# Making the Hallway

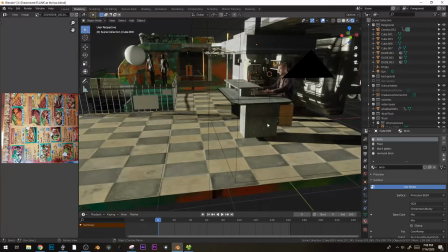(0:00)
Okay, and month, 2 months later, let's see if we can finish this shot up.
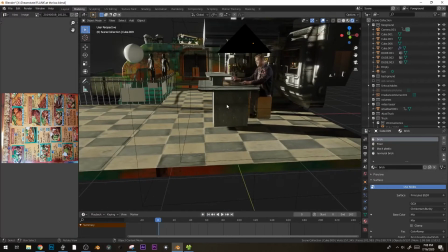(0:06)
I've got a few things I want to try to do with it, and so let's just hop on in.
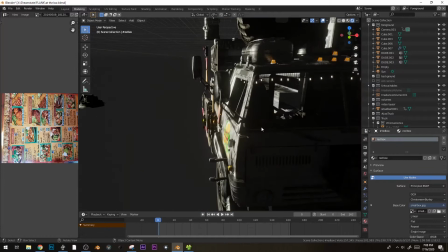(0:12)
First off, when we last left, I think we were trying to set up all of this stuff with the truck, and so I don't know if I want to keep all this truck stuff.
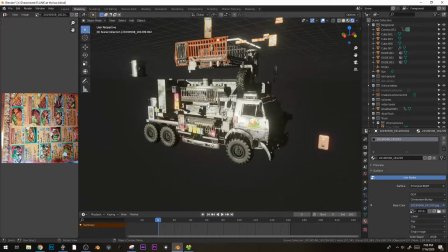(0:20)
I might just kind of grab a few things here and slide them over and delete everything else.
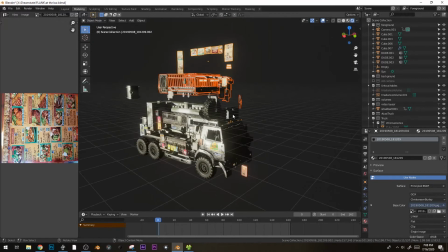(0:26)
Ooh, I like this chimney. Yeah, maybe that bucket and that bucket, if that's a bucket.
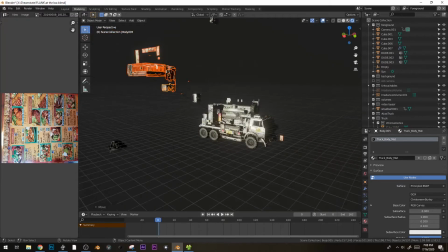(0:32)
I don't know. Alright, delete all that. Get rid of those parents.
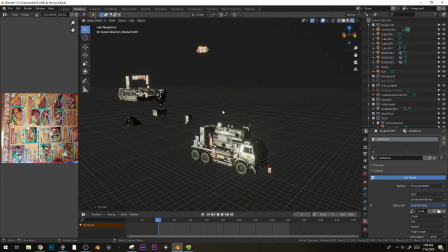(0:39)
Parents! Who needs them? And this guy's still good, and delete that.
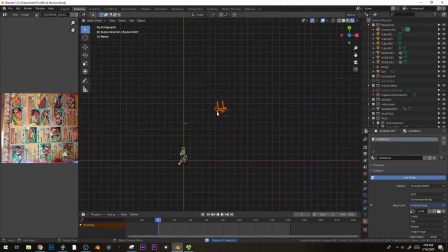(0:45)
Great. And maybe we'll even add a little group. Ooh. Get rid of that rotation. What's that? What are you? Oh, you're some cool events. And this is... I don't know what these guys are.
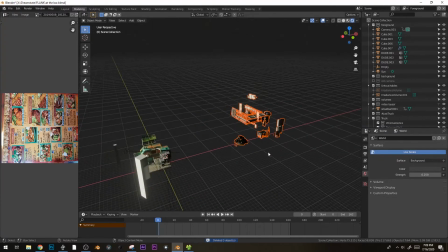(1:04)
Stowaways. Okay, grab all these. Do I already have a... Let's, random stuff I wanted to keep for sentimental reasons.
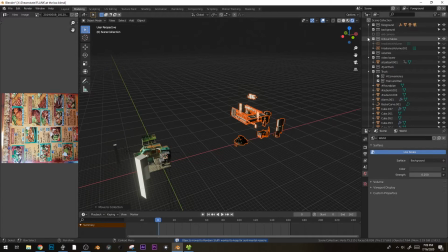(1:20)
Okay. And let's put that in the box up in the closet.
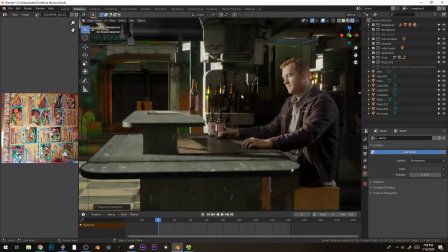(1:25)
Boop. Okay, so I had a thought.
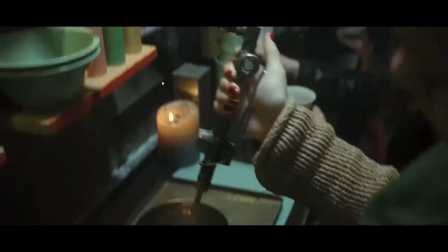(1:30)
I have a shot. In the episode I'm working on, we get this little journey down into the kind of the underside of the market where there's less kind of lighting and stuff,
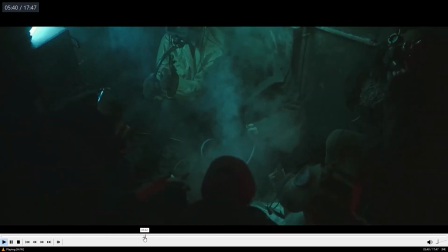(1:39)
and then we come back up. And I wanted to have a transition shot that kind of took care of that.
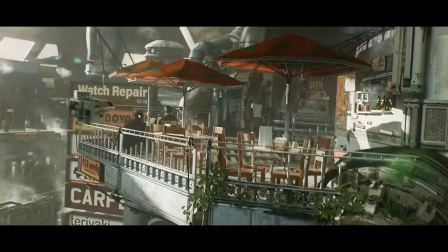(1:44)
And so our introduction to coming back up to the top bit is with this little robot guy who ends up kind of being the floor manager.
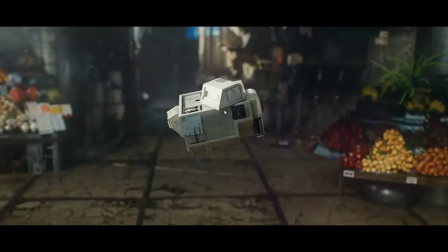(1:51)
And you've seen this shot before probably. He comes in, and that's how we transition to Caitlin.
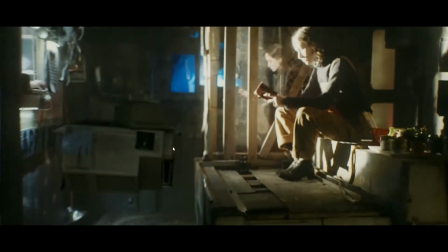(1:57)
So I thought, what if we incorporate a transition from him going from underneath, you know,
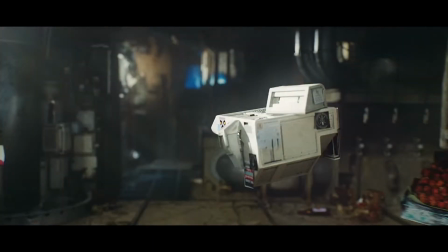(2:02)
the under stuff to the above in this shot by adding him exiting out of a hallway,
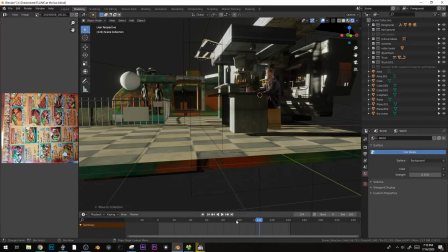(2:10)
like right here. And I think we can do this pretty easily. So let's see.
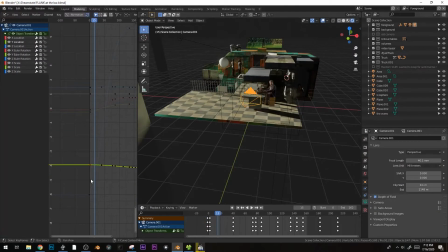(2:15)
All right, so which one's the forwards, backwards? Ooh, that looks like it. Okay, so let's see how this works.
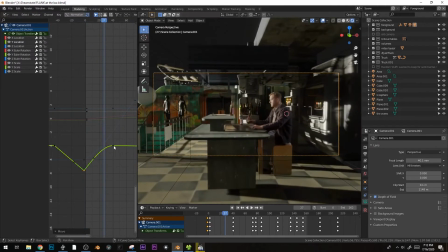(2:31)
We start, whoa, very quickly.
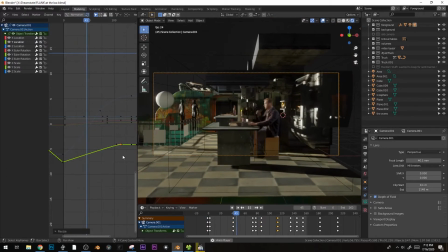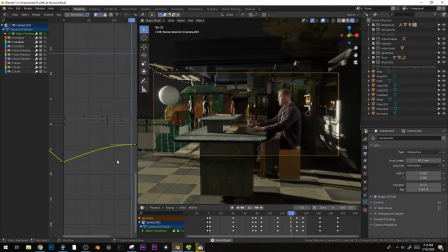(2:41)
And then we stop even quicker. Okay, so we'll be coming out.
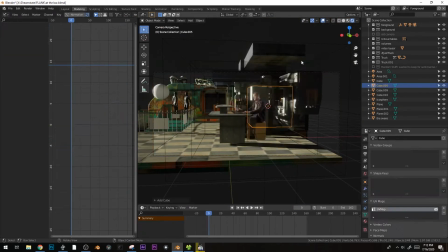(2:47)
In fact, let's mock in a hallway real quick. It'll be something
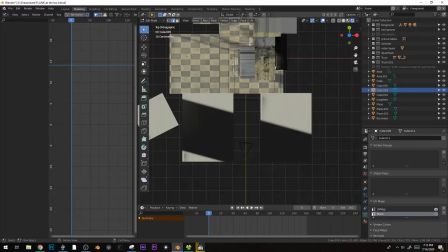(2:56)
like this. Let's just grab these tiles.
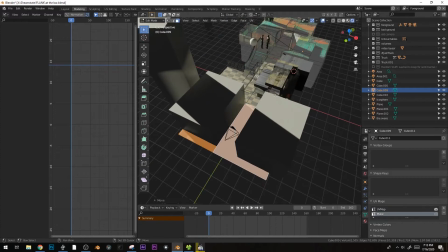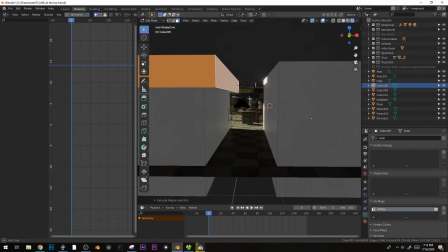(3:04)
And I want it to feel maybe as if it's kind of like a little bit crowded, like we're coming out of like a entrance to a bathroom or something.
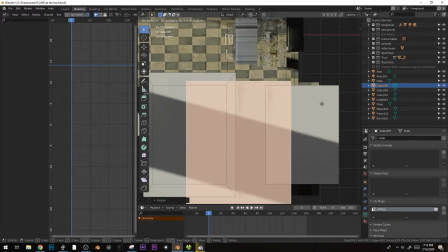(3:11)
Like this is not a main area.
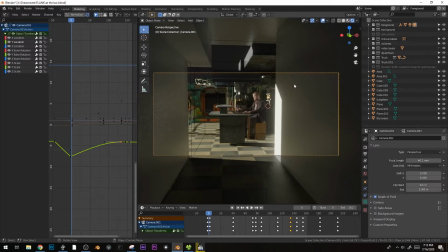(3:18)
That's kind of cool.
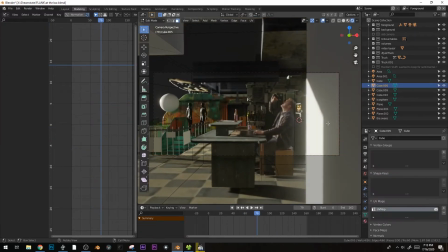(3:23)
Hey, alright.
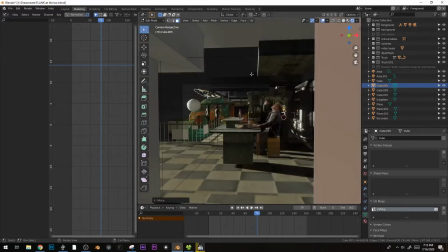(3:28)
Slide this back this way.
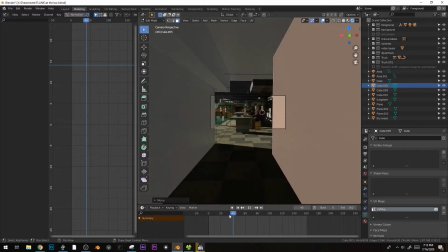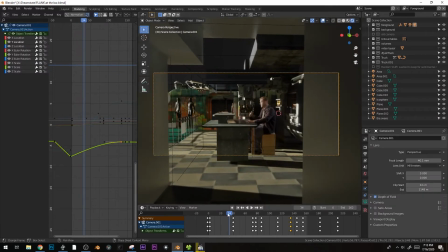(3:37)
And object mode. This rotation and sliding is kind of weird, so I think I kind of want to go straight at first.
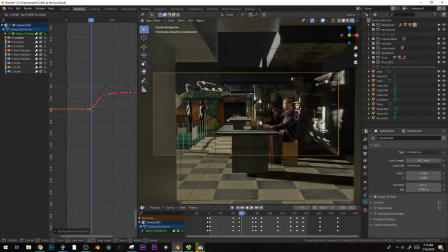(3:46)
What's this doing? Yeah. And then maybe towards the end, it starts to kind of, whoa, dash over to the right like that.
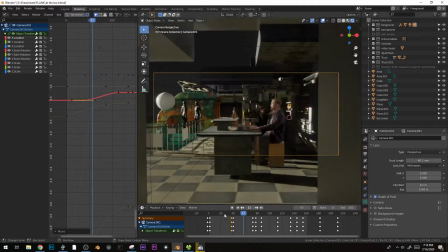(3:59)
Because I also want the robot to be flying out this way,
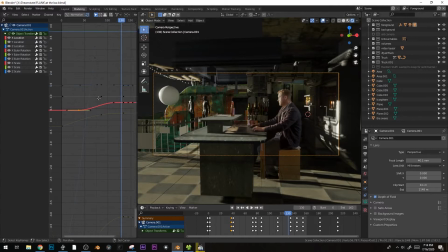(4:02)
and we can then kind of fly off into the distance, hopefully in a way that'll edit all right with the following shot.